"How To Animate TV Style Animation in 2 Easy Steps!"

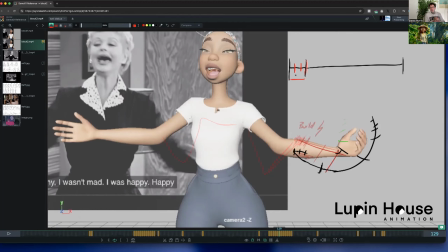495s
So when you should use an ease or an anticipation is kind of decided by how much power needs to be there, but also you'll be able to just feel it and see in your animation. Okay, got it. Yeah, cool. So this is the antique that you have here, 1, 2, 3, and then you've got the power, and then you've got the ease here.
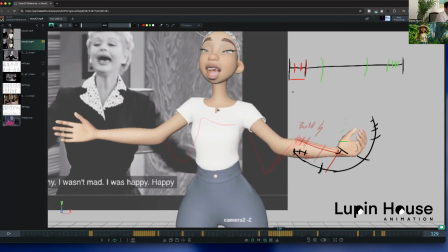515s
So because you have this, this is nice timing, right? Because it's got the principles in it. It's got the spacing. And it's not floaty. So that's why this transition here works, because you've got it.
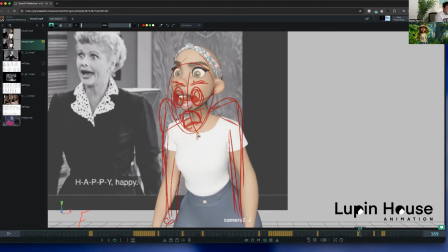530s
So we need to do that to all of the poses.
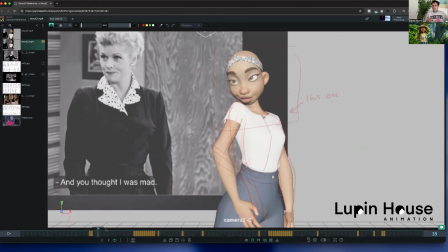535s
You need to have that not the exact same timing, but you need to have that formula. You need to have an ease in or an anticipation, and then an ease out or an overshoot. I'll write it down.
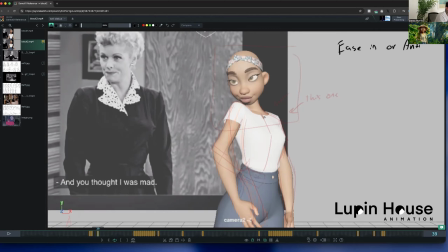549s
Ease in or anticipation, or this is for the start, or a overshoot,
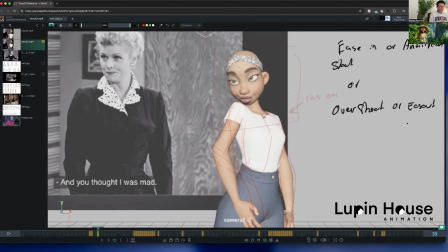565s
or ease out. Now the only sorry, I don't think that's English. The only other, I think that's really it for settling emotion. Yeah, if you do this, sorry, my phone's going crazy.
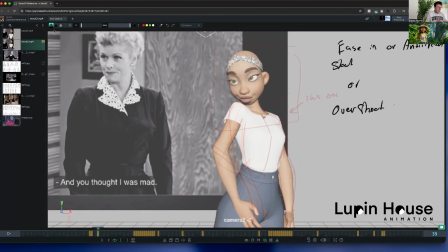584s
If you do that to all of your poses, then your animation will by default look much better. So then once we have that, we can focus on maybe the breakdowns. and the paths of action. But before we have that, we don't have the good timing, so it's a bit hard to put in any sort of path of action.
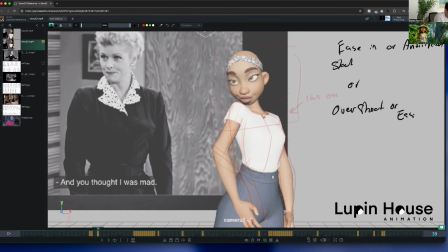602s
So for example, what is so here, for example,
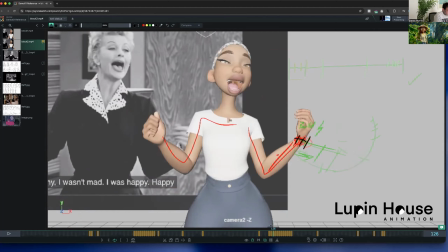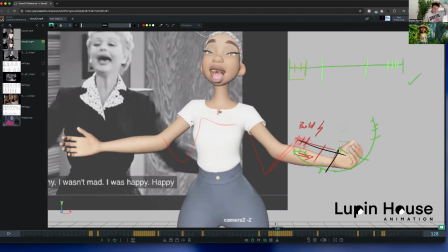615s
like, because we have the timing in this pose here that we have, so let's just use this one. So like, let's say the whole shot looks great now with the timing and we want to fix the path of action. Now we can, because I'm going to use yellow. So if you notice the path of action, it's very
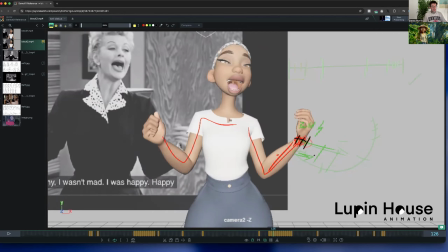634s
it's not following arcs, right? So you remember, like, the 12 principles of animation are super key, right? So you got ease in, ease out, anticipation, overshoot. I don't know if they're individual ones or not. But then you've got the arcs, right? Which is one. And so this is the next one we have to layer in. So now we've got the timing, which is great here, but the arc is not nice.
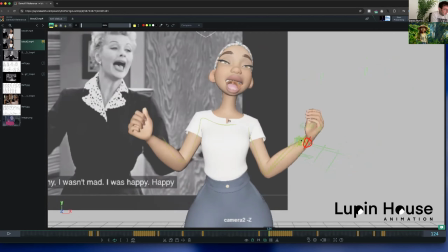654s
So what you would want to do here is have it like this.
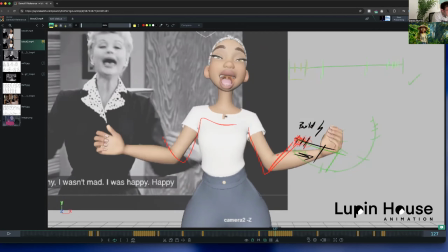659s
And then here you're fine. Let's just say that's fine.
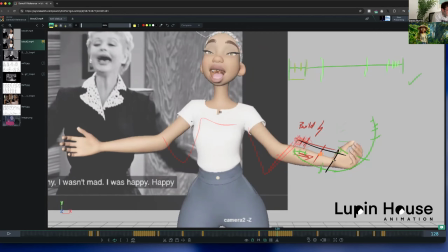664s
But then this one, you want to keep like this. And then here you go directly up.
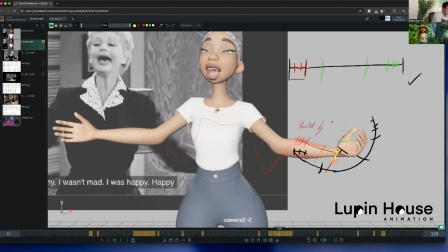669s
But you don't want to go directly up, because what that's giving you is this, a corner.
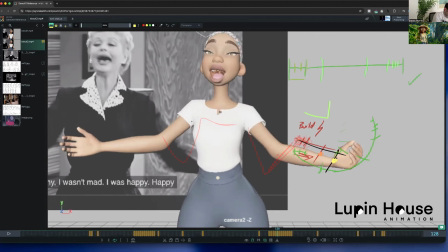674s
And it's going to be jarring on the eye, but we don't want corners, we want arcs. So the next pose here should be like this, and then that'll
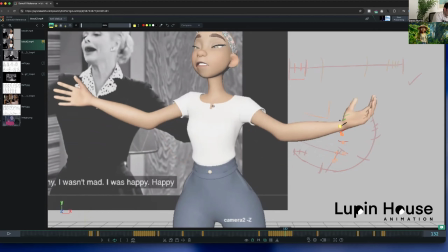682s
actually, it's just that one key really, and then you can bring it in like this, right?
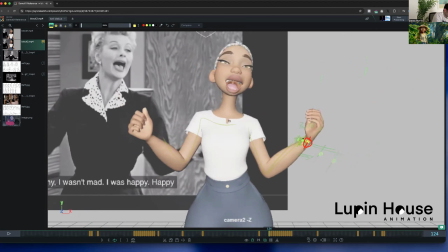687s
So the arc here, and you could even, these ones are just coming straight across, so you could actually bring these up like this, and yeah, I feel like there should be one more there, but maybe not. We'll keep it sharp. So then if we look at the arc here,
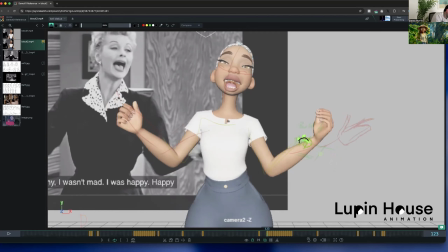yeah, maybe bring that one down a bit. Yeah, it's more natural. Yeah.
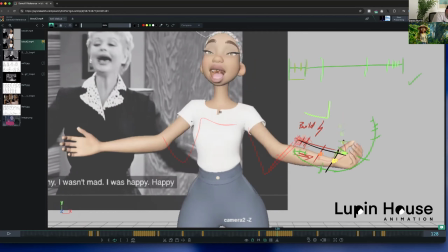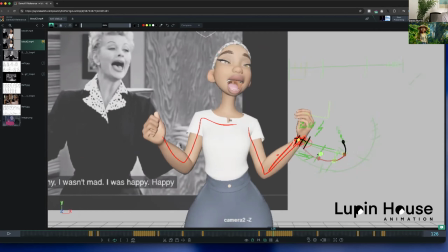730s
Right, so there's drawings upon drawings here, so it's a bit hard to see, but this is the clean version, so let's go. So that's your timing.